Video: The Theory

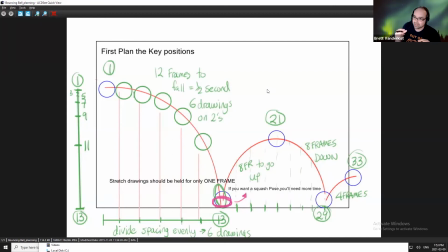[12:27]
And then it might not feel like it's bound by gravity anymore. So I know that it has to take less time. So I'm starting with the simple fractions. Half a second, 12. Then I did a third of a second, it's 8. So that gives me 13 plus 8 gives me the 21 plus 8 gives me the 29.
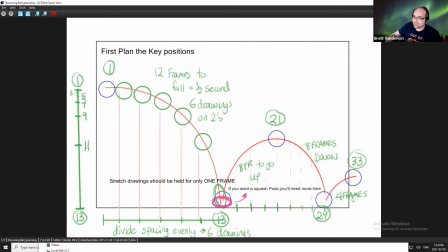[12:43]
And then I made another guess here, 4 frames. I know this guess is not right. I've done this demo enough that I know this isn't going to work, but we'll start with the guess and you'll see why it doesn't work. And then we'll have to probably add frames here. It's too quick, but I need to have this thing hit and then bounce out of shot. And I made a guess, 4 frames, 1/6 of a second. And just, oh, sorry, 1/4 of a second.
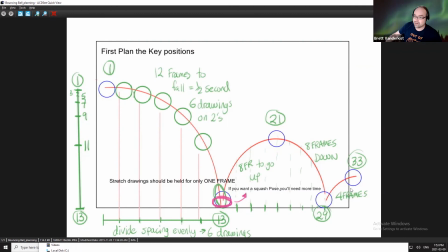[13:03]
No, yeah, 4 frames, 1/6 of a second. That's very, very quick. 4 frames is really quick. It's hard to see 4 frames, right? It just goes by really fast. So now that we know when things are happening, once you have the keys blocked in, the next step is to look at how. And that's where I drew this little timing chart.
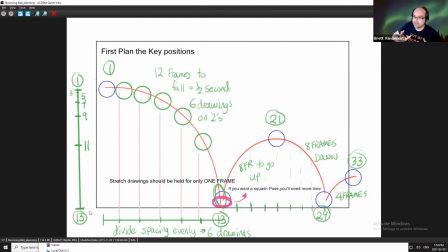[13:22]
This is something that we'd used in 2D animation to block in the spacing, figure out how something is going to move. So the way that you work with the chart, there's frame 1, and there's frame 13. So that's my keys. So you show the system, okay, this is where you're starting, this is where you're going.
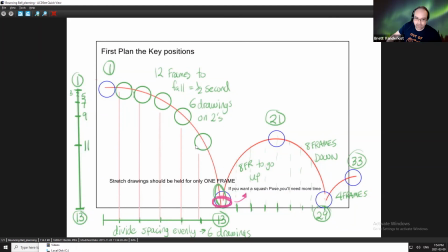[13:38]
Frame 11, I want that to be halfway in terms of height from 1 to 13. Why is that? Well, this is the biggest distance. The biggest distance happens before you hit the ground. So an easy distance to measure is half. So what I'm doing is I'm basically going backwards, right?
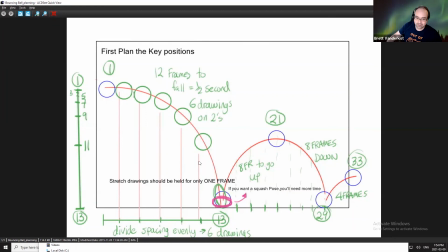[13:57]
So I'm at 13, I go 2 frames back, go up and say, okay, that's going to be halfway. Excellent. Then what I'll do is I'll work backwards again, and I'll cut that distance in half. And I'll keep cutting that distance in half and half and half, going backwards,
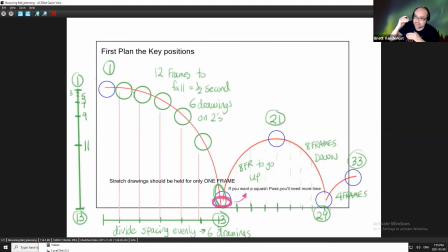[14:13]
because I'd rather start with big distances to measure those than really tiny distances. If I start working over at frame 1 and try and guess how much I should move this thing, the problem is if I get it wrong, everything else relates to that.
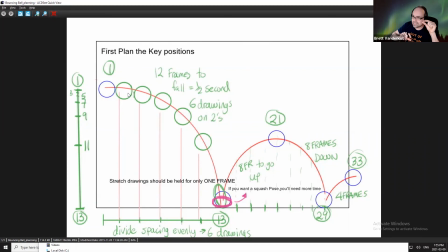[14:27]
So a little distance is hard to measure and hard to guess right, but a big distance you can feel more confident with. A big distance like a half, and again, it's just a rule. This is not physics, right? A physics teacher would throw me out of the classroom and say, you're insane. But it does create a pattern that feels like an acceleration.
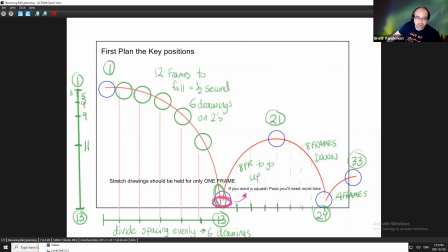[14:44]
It works. So this is how we're going to start the demo. We'll start by building the keys, then we'll start adjusting the spacing, and I'm going to show you 2 ways to do the animation. One where you do almost all the work yourself, and another way where you're using the computer to help you.
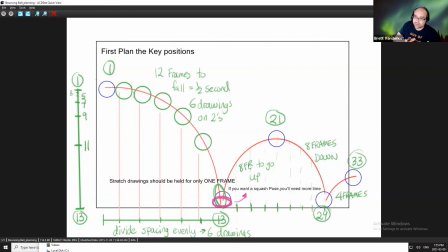[15:00]
And the most important thing is to figure out where the computer's good at helping you and where it isn't very good at helping you. So you figure out where you have to put most of the effort.